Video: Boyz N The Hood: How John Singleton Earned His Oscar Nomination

Singleton could have cut to the liquor stores, the gun shops, all the visual elements of Furious' speech in order to better guarantee that the audience understood the effects of gentrification. But the purpose of the scene and the movie as a whole, as we heard, it's not about getting people to understand gentrification in the same way that The Big Short is about getting people to understand the recession. As Singleton said, the overarching theme of Boys in the Hood is parenting,
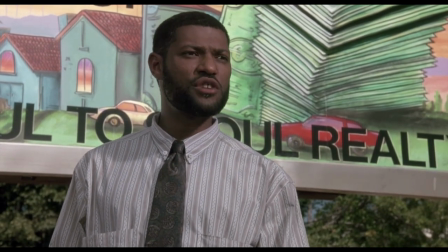(4:27)
so we made sure to keep the billboard scene related to parenting by having the parent and the young adults that parent is trying to raise on screen at all times. It's not as flashy as cutting to some sort of dramatization of Furious' speech, but a flashy,
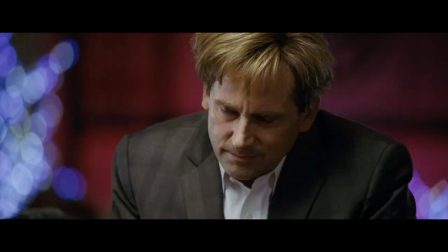(4:40)
big, short-ass style of filmmaking where the camera's always moving and cuts are always happening is not what Boys in the Hood needed from its director.
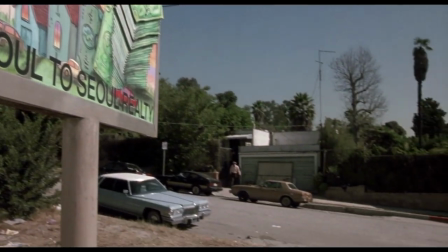(4:47)
Singleton showed stylistic restraint by keeping the billboard scene simple, and that restraint, I think, is evidence of his commitment to letting story dictate style. And that's only talking about what Singleton didn't do. By resisting the temptation that I'm sure a lot of directors feel, especially first-time directors. This was his debut film. By resisting that need to sort of show off all your tricks that you learned in film school, he went to USC. By resisting that temptation, Singleton was able to focus on the little things that help deepen the parenting theme and also tell us where we are in the story.
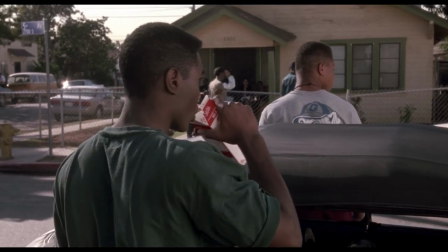(5:16)
Ricky drinking milk, for example, cues us into his role in the scene and the film as a whole.
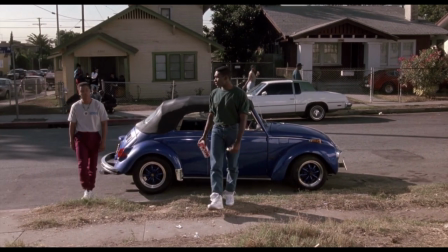(5:21)
It is a visual reminder that he is as young and inexperienced in certain things as the frustrated teens in Rubble Without a Cause.
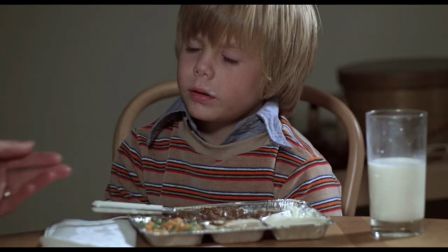(5:27)
The little boy grappling with his parents divorcing Kramer vs. Kramer. Us trying to run this channel. Cheers.
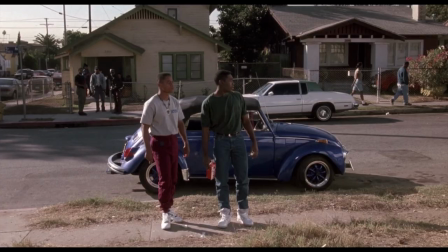(5:33)
The Milk tells us Ricky and Trey are kids and therefore impressionable. They may be learning about the need for solidarity amongst black people from Furious.
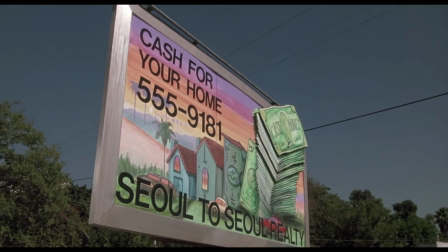(5:40) I was walking around motherfucking Compton and all, man. Rick, it's the 90s. Can't afford to be afraid of our own people anymore, man.
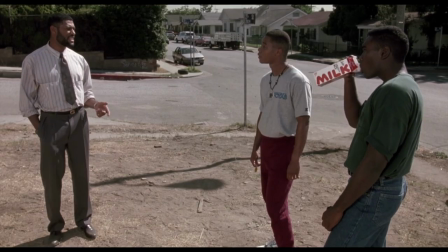(5:47)
They may have heard Furious, but the presence of milk, that symbol of their adolescence, reminds us that these lessons can be easily forgotten.
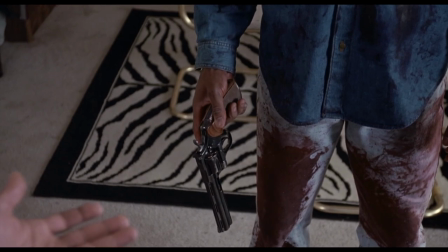(5:54)
And they almost are, when Trey picks up a gun and nearly becomes part of the statistic that Singleton, and I think by proxy Furious, was worried about. The statistic being...
One out of 17 black American males will be murdered each year, and most of them at the hands of another black male.
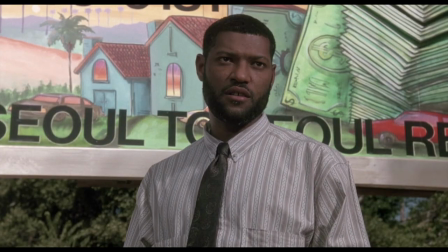(6:11)
Again, while Furious' plea for solidarity amongst black people is heard loud and clear...
What we need to do is we need to keep everything in our neighborhood, everything black.
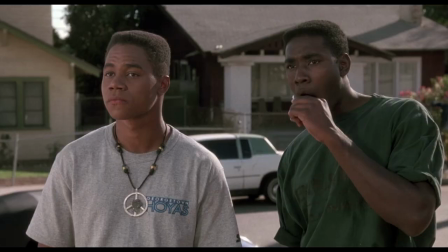(6:20) Black owned with black money.
While that plea is there, and while Trey and Ricky and even Doughboy praise Furious' message.
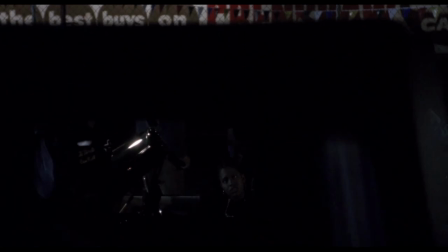(6:27) Yeah, Pops was talking, speaking, man, speaking the truth and shit. Yeah, Pops is like motherfucking Malcolm.
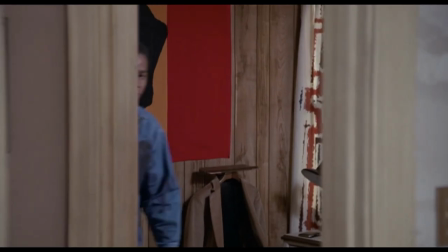(6:34)
The praise is there, but the presence of milk tells us it is vulnerable to the untested and reactionary minds of the young adults hearing that plea.
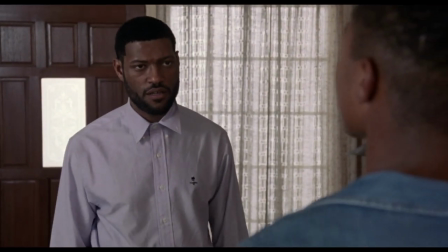(6:42) Oh, oh, you bad now. You bad, you gotta shoot somebody now.
Including milk is a stylistic choice directly linked to the story being told, and so is the way that the scene is staged.
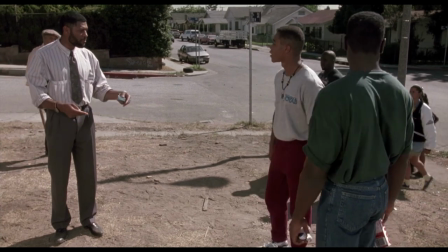(6:54)
Here we see the group start to gather around, furious. Notice the choice to keep Furious on the elevated part of the ground.
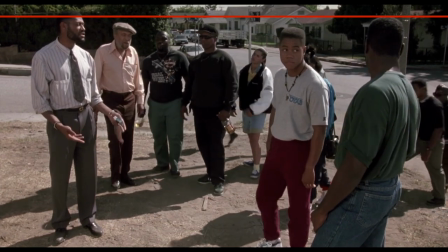(7:01)
He is the one with the higher knowledge, so it makes sense to put him slightly above the people hearing him. It makes sense to give him his own shot as the scene progresses, but it's important to remember that his goal is not to present himself as some sort of unreachable ideal. He is relaying the knowledge he has back to his people because he wants them to be up there with him. He wants them to carry the same knowledge that he has. And that want dictates the way that the scene is shot. To stay true to Furious' character, the character he wrote, Singleton had to make sure that he was shot in such a way where he was only slightly elevated above the rest.
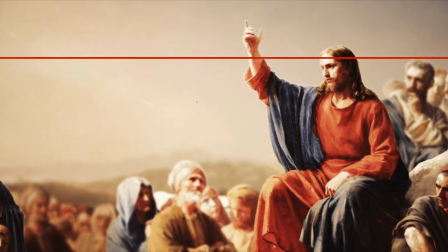(7:31)
In the same way that Jesus is often only slightly elevated in depictions of the Sermon on the Mount. Am I comparing Furious' styles to Jesus? Hell yeah. Learn way more from him than the other guy. like never respect someone who doesn't respect you back never gonna forget that yeah yeah you got
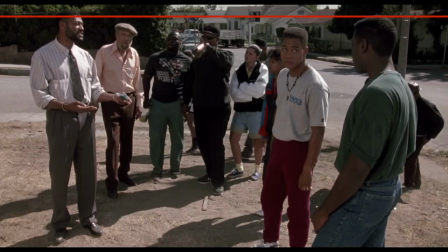(7:47)
it anyways singleton made sure that furious was only slightly elevated and he also made sure this shot of an isolated furious did not remain permanent people in the
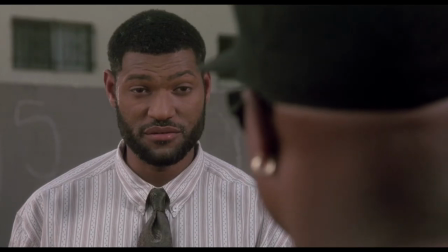(7:55)
community are worked back into furious's shot and furious is worked into their shots because that is what furious wants like a good parent and a good leader furious wants his his higher knowledge to become common knowledge He wants his lessons to be practical.
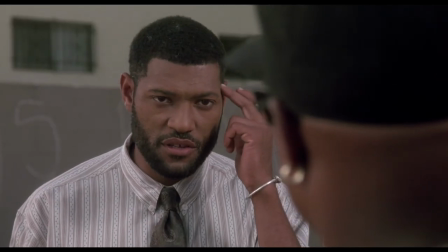(8:09) You have to think, young brother, about your future.